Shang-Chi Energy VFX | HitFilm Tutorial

With the main effects in place, it is time to add the final details to tie everything together.
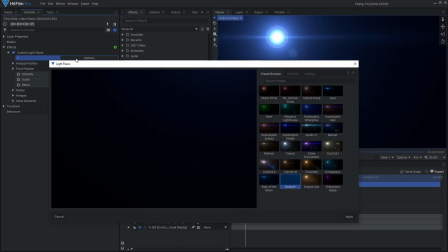[8:45]
To make the initial impact more impactful, we can create a large flash of light with a light flare effect.
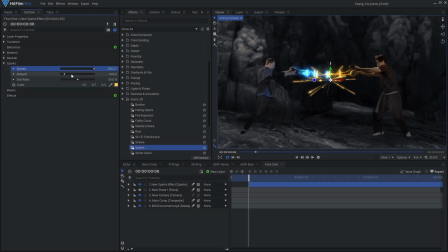[8:58]
We can also add some sparks using the quick 3D sparks effect.
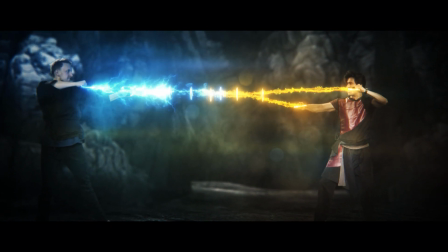[9:07]
For my final shot, I use the particle simulator to create some fog or smoke, adding more detail and atmosphere.
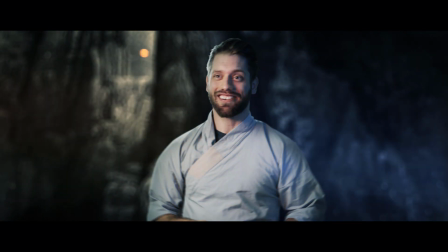[9:14]
You could achieve a similar effect using stock footage elements as well. Let's add the final effects on a new grade layer.
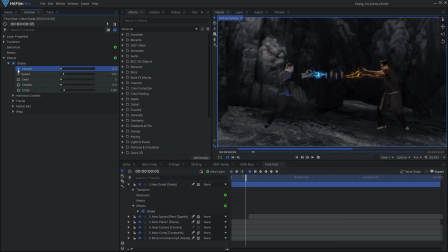[9:21]
Apply a shake effect, then increase the speed and lower the amount to add some high energy movement to the shot.
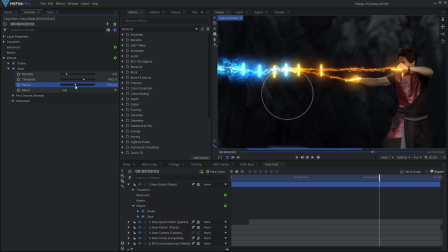[9:34]
One more glow effect applied over everything can help blend the bright energy effects with the rest of the scene.
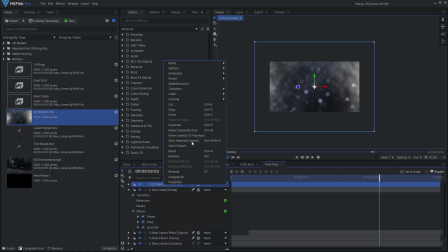[9:40]
Lens dirt is another great effect to complement the bright effects, making it seem like the energy is interacting with dirt on the camera lens.
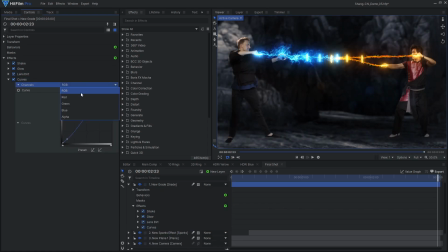[9:50]
Finally, use HitFilm's color correction and grading effects to dial in the brightness, contrast, and color of our final shot.
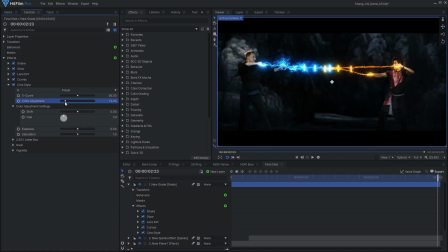[9:58]
I ended up using the CineStyle effect as a quick and easy way to adjust the colors and add a letterbox, grain, and vignette.
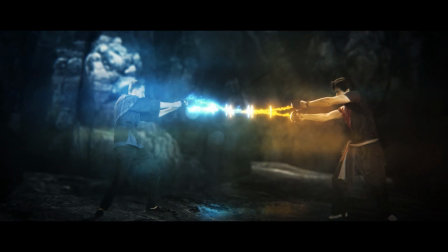[10:05]
And that's how you can create your own 10-ring style energy VFX in HitFilm.
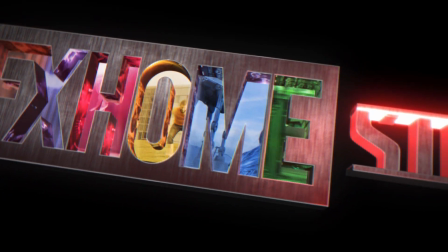[10:10]
Be sure to check out our other Marvel-inspired tutorials.
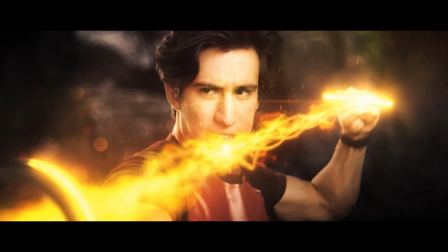[10:13]
Feel free to leave a comment with any questions or suggestions, and to hit the like button if you learned something new. Remember to subscribe for more tutorials like this. See you next time!